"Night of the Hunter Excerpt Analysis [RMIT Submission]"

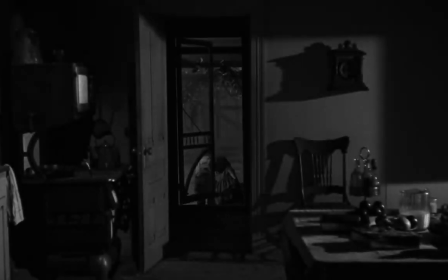[0:00]
Night of the Hunter is a 1955 feature film directed by Charles Laughton, based on a 1953 novel of the same name authored by Davis Grubb.
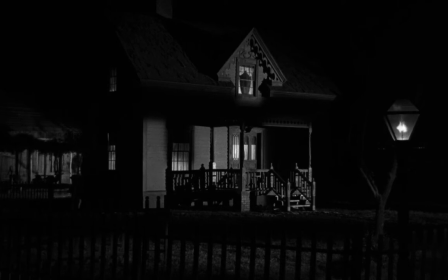[0:07]
In his only role as director, Charles Laughton and cinematographer Stanley Cortez employed many cinematic techniques to enhance the film's storytelling, alongside Walter Schumann's soundtrack. This group presentation video will focus on a 9-minute extract from the film, beginning as characters John and Pearl escape from their house and ending as they enter a barn downriver.
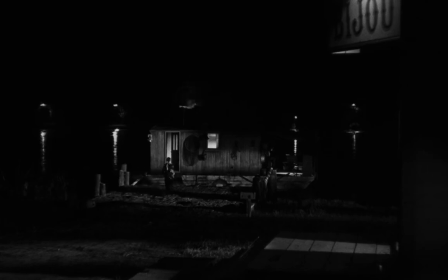[0:25]
This video will cover the scenes within this extract and provide commentary on the use of film style, cinematography, mise-en-scène, and sound.
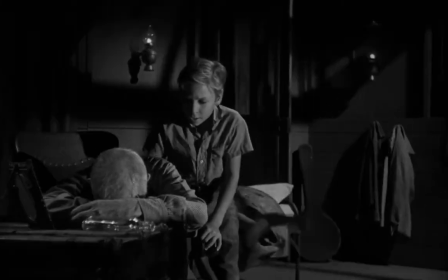[0:32]
So, let's begin with an analysis on Night of the Hunter's film style.
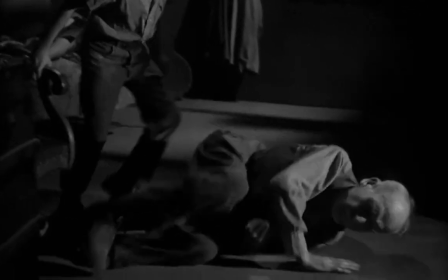[0:37]
Night of the Hunter is a classic example of the German expressionist film style, with clear influences from film noir also present within the film.
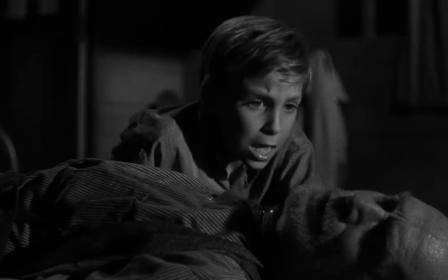[0:44]
German expressionism is an art movement associated with Weimar-era post-World War I Germany.
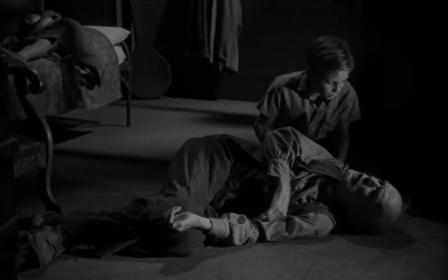[0:49]
The banning of trade of foreign films in the nation forced German theatres to look to local film studios to keep bringing in audiences.
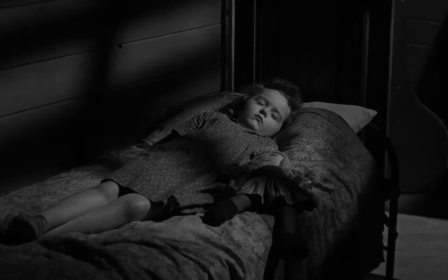[0:56]
This spurred rapid domestic film production heavily influenced by the culture of the Weimar Republic, which was reactionary to, and often critical of, traditionalism.
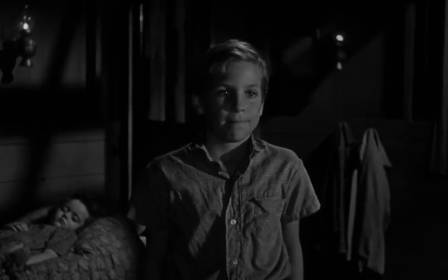[1:05]
This countercultural renaissance heavily influenced the film style of German expressionist films, which sought to defy then conventional cinematic styles.
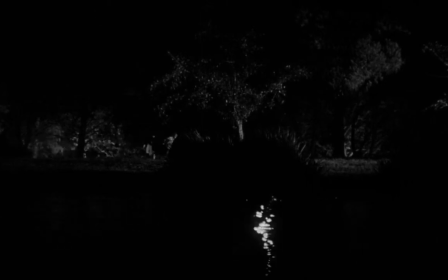[1:13]
The artistic flair of directors such as Friedrich Wilhelm Murnau, Fritz Lang, and Robert Wiener not only influenced Night of the Hunter,
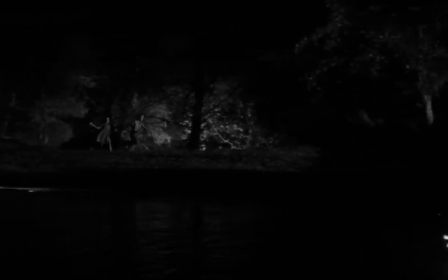[1:20]
but left a legacy in the form of the German expressionist film style that is still built upon today by modern filmmakers.
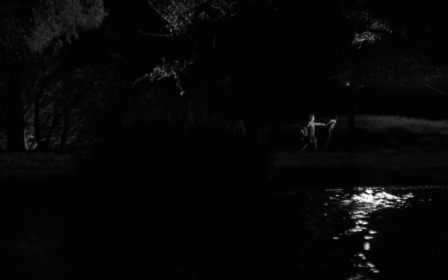[1:26]
But what actually is German expressionism? Put simply, the film style of German expressionism is characterized by the use of various cinematic techniques,
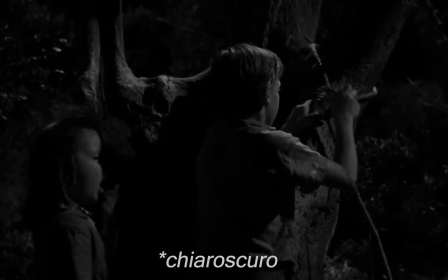[1:35]
namely low-key lighting to produce a chiaroscuro effect, which results in heavy contrast with bright whites and deep blacks,
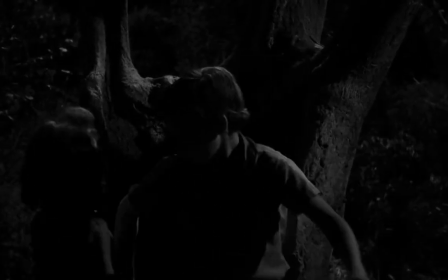[1:42]
often in order to emphasize characters and items of interest within the frame, as well as casting very sharp shadows.
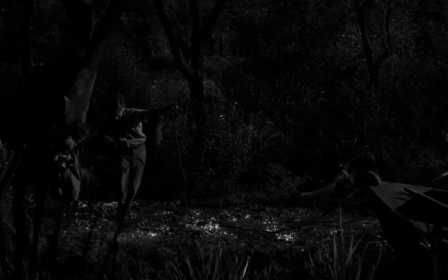[1:49]
Mise-en-scène is also highly prioritized, as set design and props within the frame are often delicately placed to create a sense of surrealism and distortion, eschewing realism. While the film does not thematically line up with the film noir genre, opting to portray morality in a binary good versus evil fight,
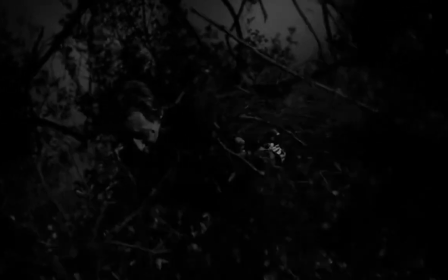[2:06]
as opposed to film noir's penchant for moral ambiguity, the film does still borrow imagery associated with the film noir style,
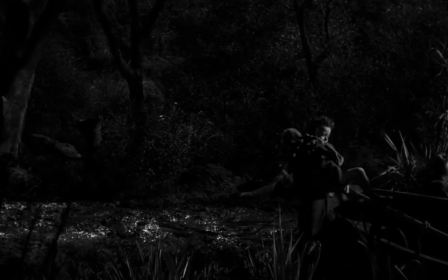[2:13]
namely the use of silhouettes, which itself is considered to be derived from German expressionism's liberal use of shadows.
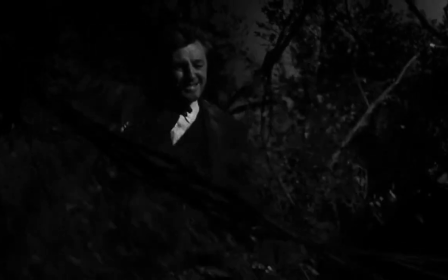[2:19]
The decision to film in black and white is also a clear example of film noir influence,
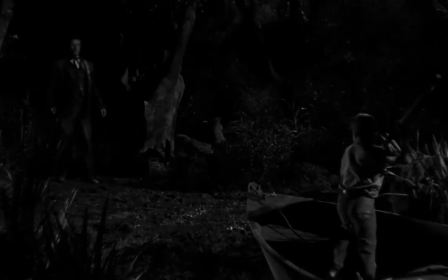[2:24]
though this was one point of criticism levied at the film by critics and audiences alike at the time of release. The film has gone on to be widely recognized as one of the greatest American films of all time, despite its original lackluster reception.
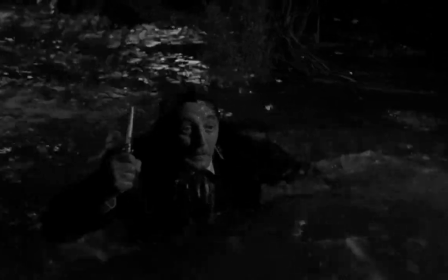[2:38]
Night of the Hunter is also often described as a mix of a horror story and a fairy tale,
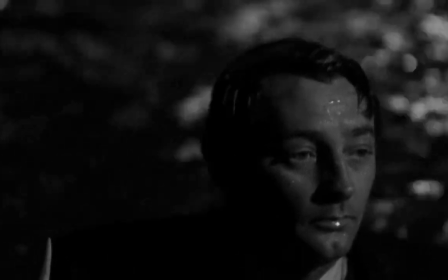[2:42]
with esteemed French New Wave director Francois Truffaut describing the film as, quote, a horrifying news item retold by small children.
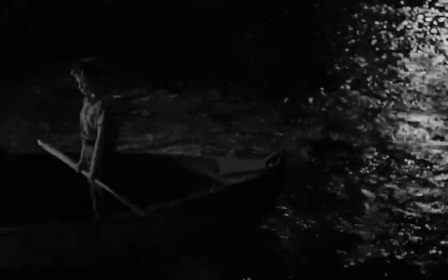[2:49]
There are clear examples of the expressionistic film style being explored in a unique fashion to elegantly portray this duality of the story within our chosen extract,
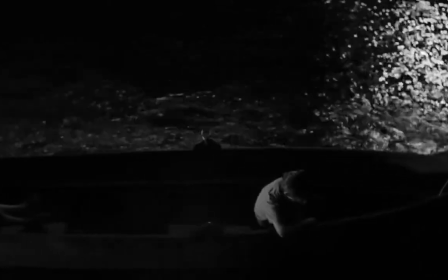[2:57]
and much of this storytelling comes from its unique cinematography.
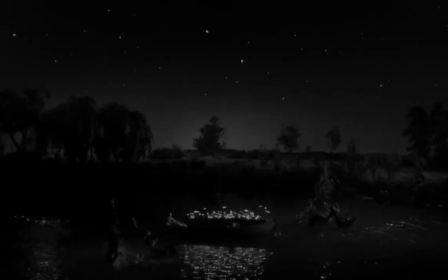[3:01]
Whereas conventional filmmaking often employs three-point lighting when shooting on set to illuminate the scene, Night of the Hunter opts for low-key lighting for the shooting of many shots within the film. This lighting creates a strong contrast between the lit and dim areas of the frame,
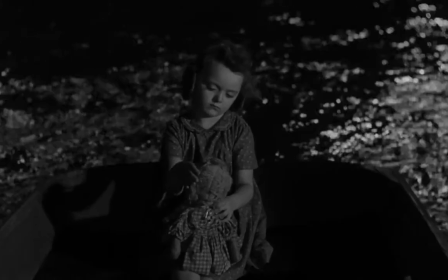[3:15]
and the resulting image delicately pays homage to the underexposure common in film noir movies of the time.
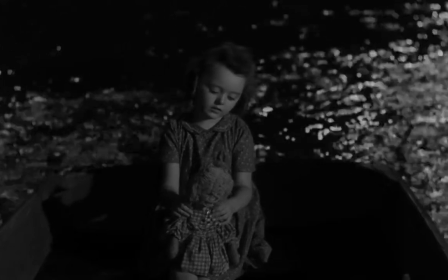[3:21]
For example, several shots within our extract use a fill light from the right of the frame,
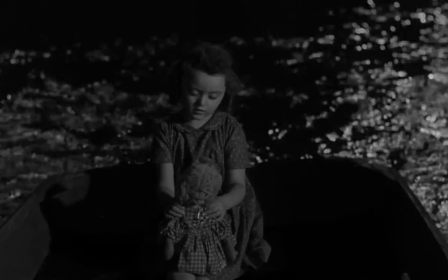[3:25]
which casts a strong shadow leftward, which contributes to the film's strong expressionistic imagery.
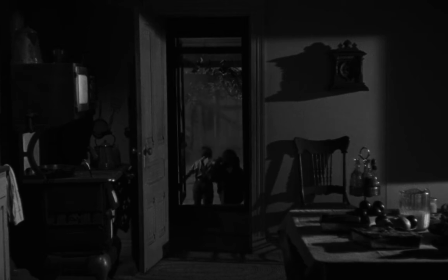[3:31]
As the children escape the house, for example, shadows cast by the clock and chair are stretched so far that it appears eerie and unnatural.
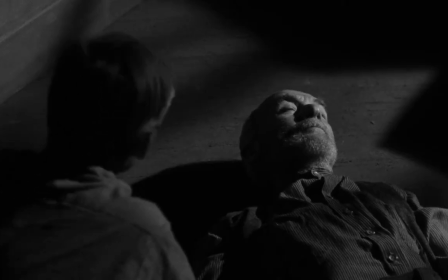[3:39]
Strong shadows are also emphasised here, as Uncle Bertie's steptoe lay asleep on the floor drunk, with shadows composing about half of the frame.
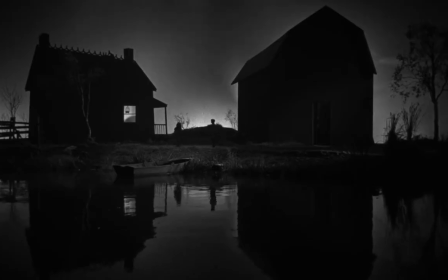[3:46]
Towards the very end of the extract, backlighting is used to create a strong and sharp outline of a bird in a cage,
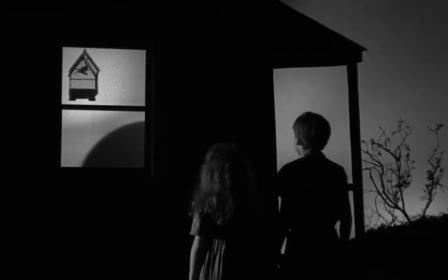[3:51]
an appropriate visual metaphor as the children can also be seen as creatures of innocence, prevented from truly being free by the oppressive force of the hunter's ever-persistent chase, like the bird in its cage.